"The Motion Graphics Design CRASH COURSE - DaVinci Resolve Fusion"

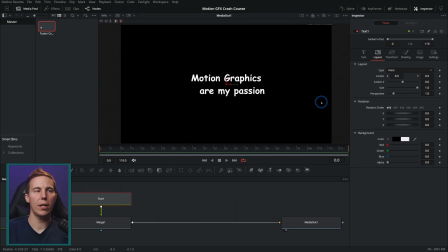Now, when you have something that's in the center, generally you want the text to be center aligned for the most part.
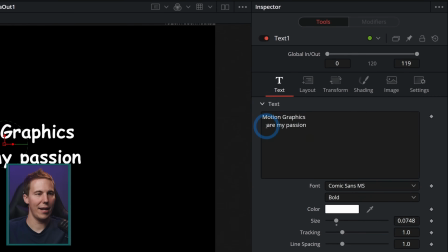And so there's a problem with this text in that I added some extra spaces here on purpose.
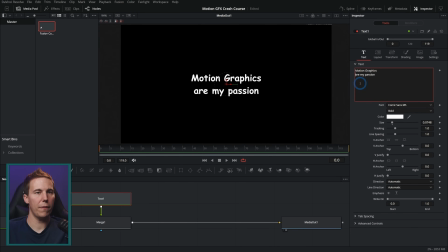So if we were to take those out, by default, this is center aligned, okay? So again, this is already looking better than it was because again, it's about the balance, right? So if we have these off to the side like this, it looks kind of weird. It looks like it's going to fall almost. It makes you nervous. But if we take this off, then everything's okay again.
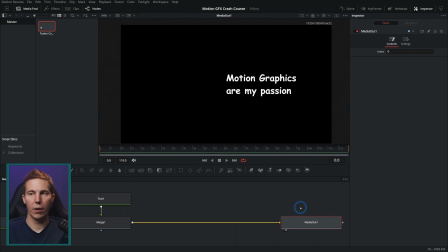If we were to take this and left align it like this, obviously right here is no good because it's off to the side just a little bit. I would rather have it over a little more like that if we're going to do it. But really, if we're aligning this to the left, we should have this closer to the left, something like that, because we got to think about how things line up on this left side.
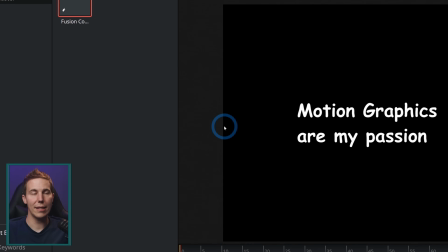If everything's lined up on the left side and it's closer to this left side, that's an easier way to kind of compare that things are straight, right?
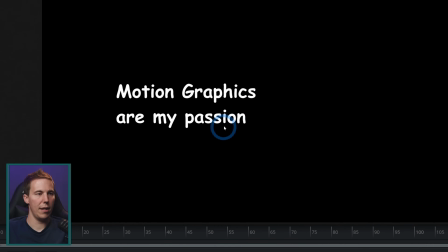Whereas here on the right side, this and this are not lined up, but they're also farther away.
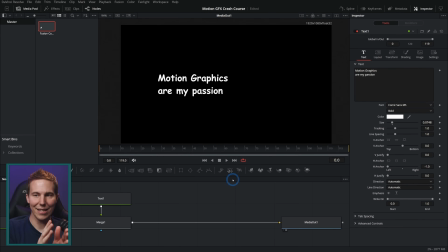And so it's a little bit harder to tell. So if you're going to align something to the left, make sure that it's kind of screen left. If I were to align this to the right, like this, we would put this more towards the right. And that's going to look better. Again, because of the same reason. We're closer to the right edge and the right edge is lined up. I'm not really going to put this in the center, again, because it looks like it's falling.
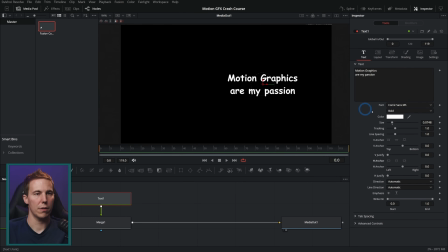So if we're in the center, we want to do a center anchor like this. All right. So we've done a lot of work on this already. This looks a lot better than it did. Now let's address address the elephant in the room, the font. Fonts, when it comes to design, are very, very, very, very important.
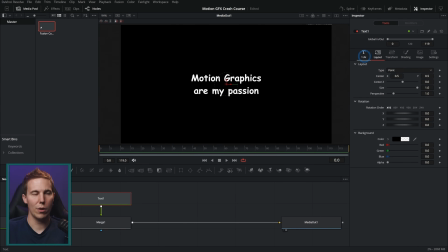There are, in many people's opinions, a blacklist of fonts that you almost never want to use unless you're using them ironically. That would be a reason why I would use it in this circumstance. That's why I'm bringing it up. Comic Sans. Comic Sans. This is a font that is notoriously ugly.
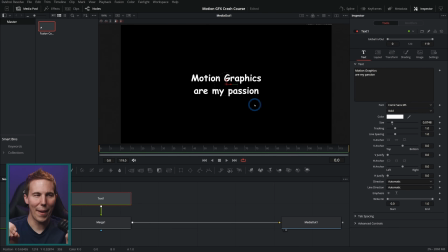And the reason isn't necessarily that it's a bad font per se. For what it is, it's okay. With everything with a design, you have to think about it in context. Now, if we were going to make something like Jane's kindergarten class, dude, Comic Sans, probably the perfect font.
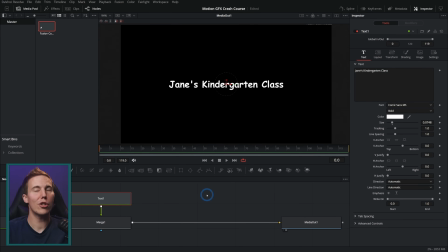Yes, there is a time to use Comic Sans. I'm pretty sure it starts and ends with literal kindergarten stuff. Like you're actually making something for a actual kindergarten. That's when you can use Comic Sans. If there's any other time, I probably would not do that.
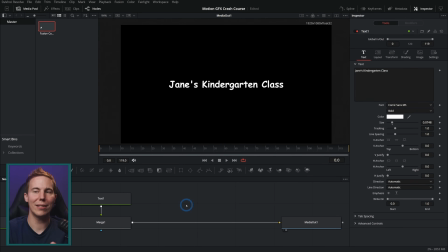If it's for playtime or kids or crayons or things like that, that's probably the only time you would ever use that. Because if we were going to say Revenge of the Mummy, are you really going to take this seriously?
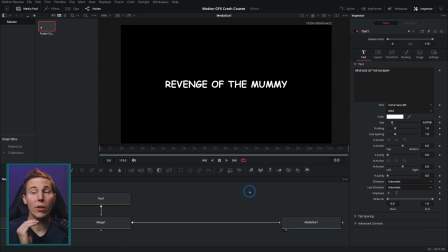There is no way you're going to take this seriously. You're going to say, wow, this looks like the least possible scary movie in the history of mankind, because it looked like Mrs. Jensen from Spring Creek Elementary made a movie called Revenge of the Mummy.
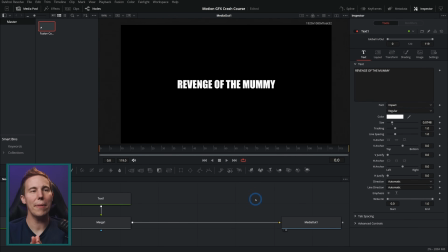Let's talk about some other fonts, shall we? Here's another notorious one, Impact. Impact is, I would say, a more acceptable font than Comic Sans. And the reason for that is because Impact is a little bit less specific on what kind of subject you would be designing for.
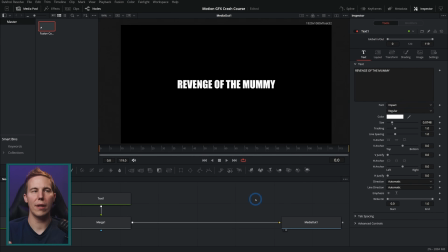You can put Impact on just about anything, and at least it's like somewhat believable. Like Revenge of the Mummy in Impact, it's like, okay, maybe. With some other style and things added into this, maybe.
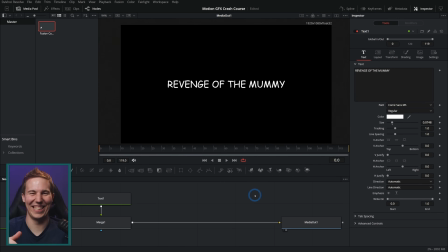But Comic Sans, it's not going to happen. The main reason why you wouldn't want to use Impact is just because it's overused.
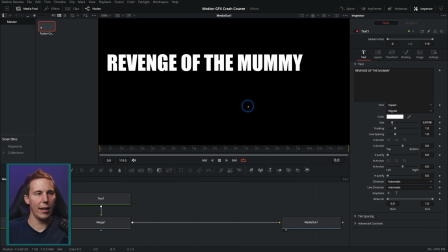Everyone and their mom has seen this font at some point, and it's honestly just so overused that it's almost distracting, right?
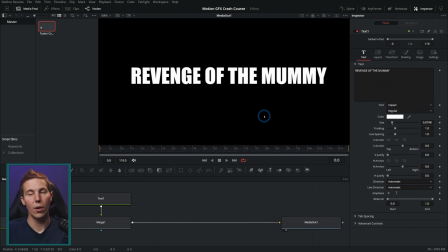It's almost distracting. Like, why would they use that font? Why wouldn't they use something that's a little bit more obscure? And then I can be thinking about how scared I am of the mummy rather than why did they use the font that they put on all of the memes in the history of the world? That said, it's all about context, right? If you're making a meme, perfect font, absolutely perfect.
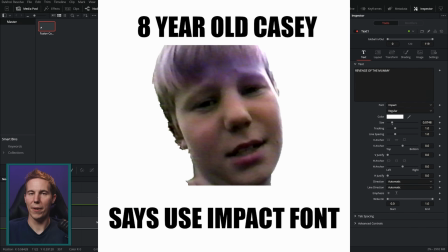You should do it. Use Impact. There's no better meme font than Impact. The other notoriously bad font would be Papyrus.
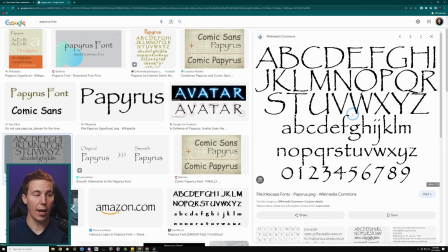And again, Papyrus, not a bad font. It's not. You can fight me on that. It's not a badly designed font. The problem with Papyrus is that it's really, really specific.